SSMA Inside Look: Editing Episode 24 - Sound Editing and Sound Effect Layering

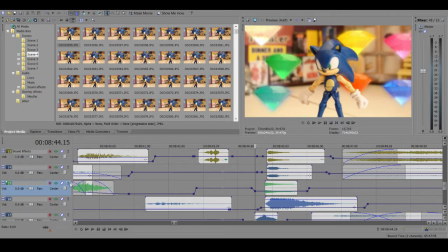And then I forgot what this one is at the bottom oh it's another one it's
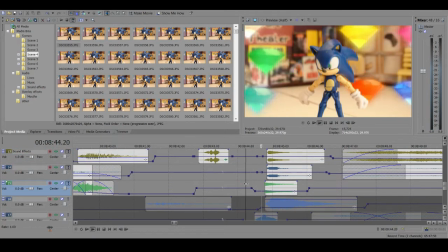another classic sound so like this and
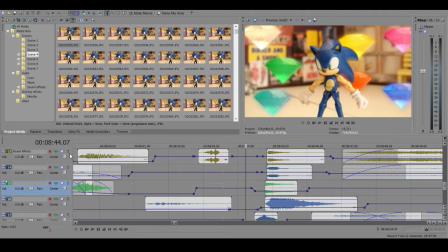you know even that would be like maybe enough but I don't think that has enough enough impact
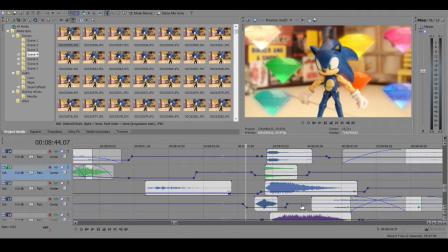to it so I add even more onto this so I also do this one that's another kind of charge up sound effect I do the charge up right here to kind of show them going out and then this one is like all right now they're in Sonic,
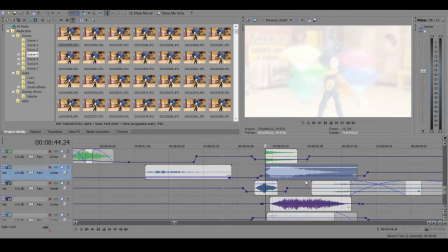and this is like the sound of him absorbing the energy. And then I also use this one down here.
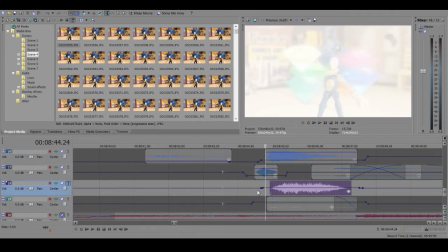Kind of like a glowy sound effect. That's actually a Gaia Gate sound effect from Sonic Unleashed, I believe.
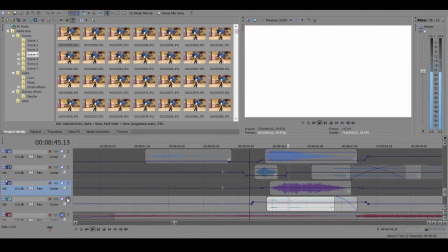And then finally, there's this one. So the story right here.
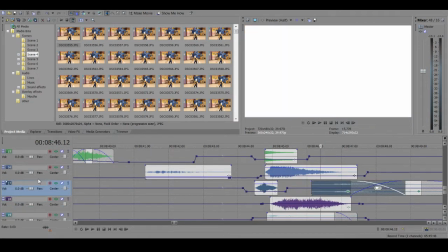Oh, I forgot. There's actually this one too.
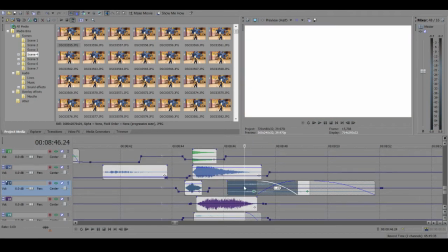Kind of like the sound for the white fade out kind of thing.
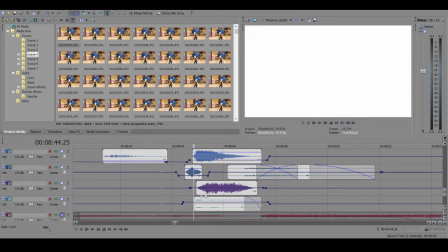Forgot to mention, all of these sounds are the same as in episode 23 when he used the emeralds to transform as well. So I think it sounds and looks and just overall feels really
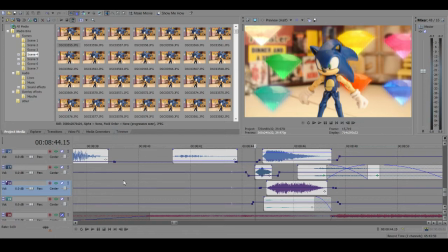good when you have a specific action that's happening and you use, you know, however many specific sound effects for it. But when it happens again, you use the same ones to make it consistent, You know,
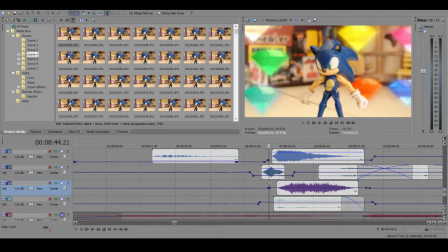it's like when I use, when I have Sonic use Sonic Wind, he does, there's like three specific sound effects that I use. There's a specific one I use for Chaos Spear. Consistent sound editing and sound use, I think, adds a lot of depth.
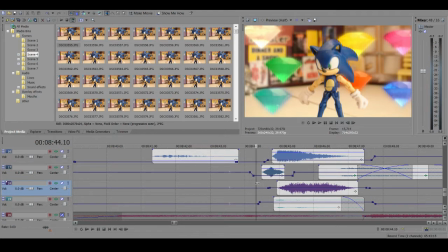And, you know, because it's the same action, so it would kind of make the same sound. However, this one right here is new.
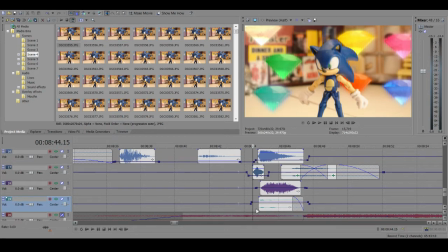I put that in there to sound like foreshadowy what's gonna happen kind of thing because they're using the chaos
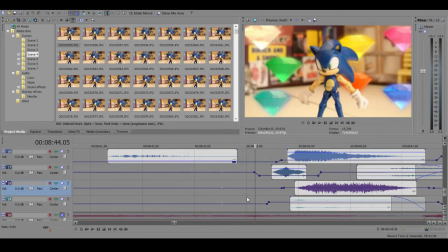emeralds an awful lot don't you think hmm we'll have to see what happens with that in the future but anyway one more time all the way through
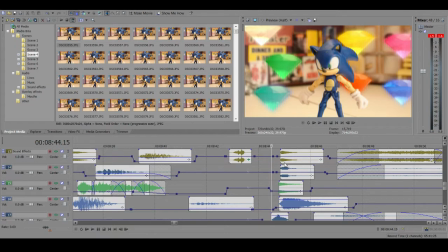see maybe even now you can pick out specific sounds that you hear in it so the whole process of like actual finding sound effects to put in and stuff i usually just search my folders for things
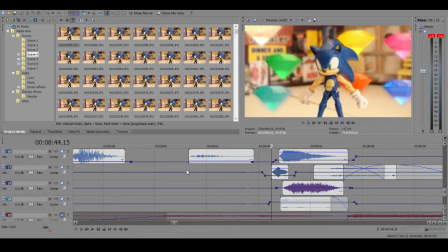that i know um it's easy when things are named sometimes things are not for these
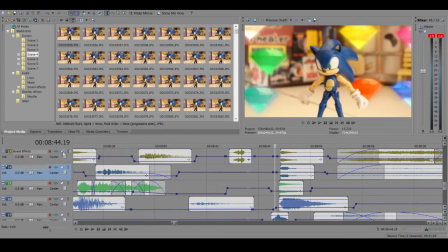uh these classic sounds weren't named in my folder i have them i think named now but i remembered those specific sounds from the classic sonic games so
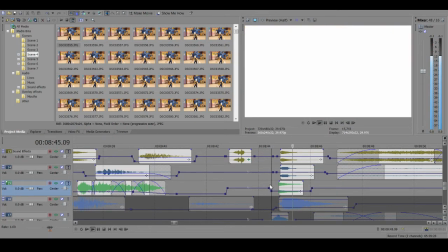So, yeah, I think even those three sound pretty good altogether. But it doesn't have nearly as much impact as I want.
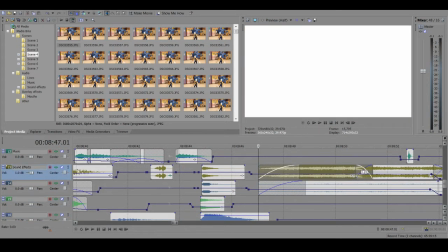And then we have the two auras as well. So we have the first one, which is the more kind of prominent one.
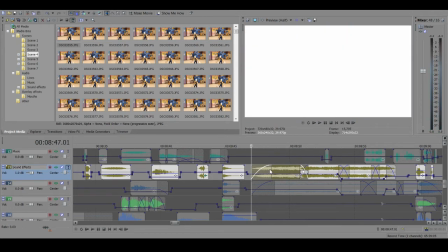Of course, these are from Dragon Ball Z. That's more of like a very heavy, kind of thick aura.
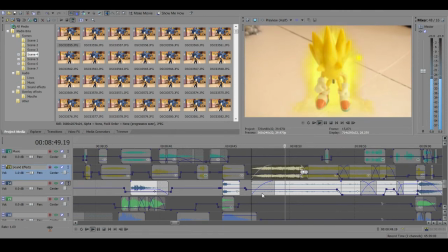And then we have this one as well. which is a little more faint but they do combine and you can hear both of them
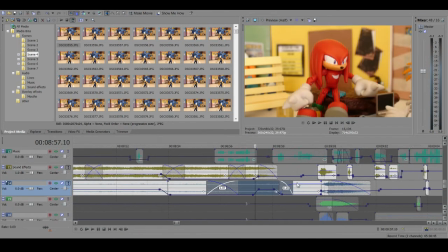and then at the part where the first where um his burst
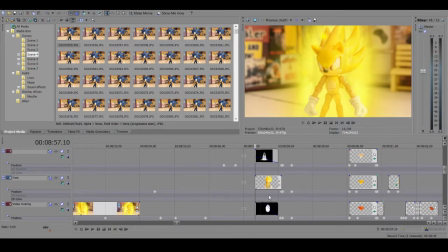aura kind of depletes i should do a tutorial on the sonic supersonic
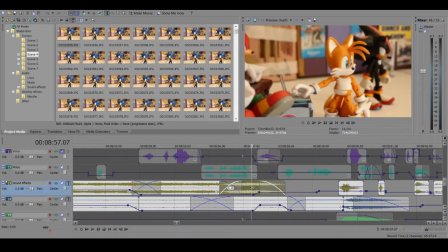aura as well but so there's there's a bit where this first aura uh
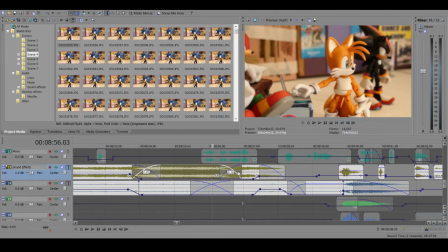you know like the thicker one goes away and then this one's left so that sounds
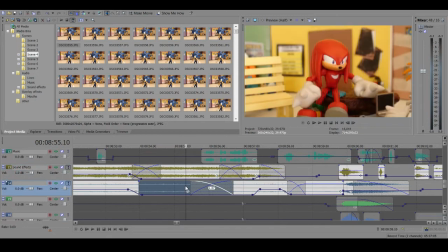like this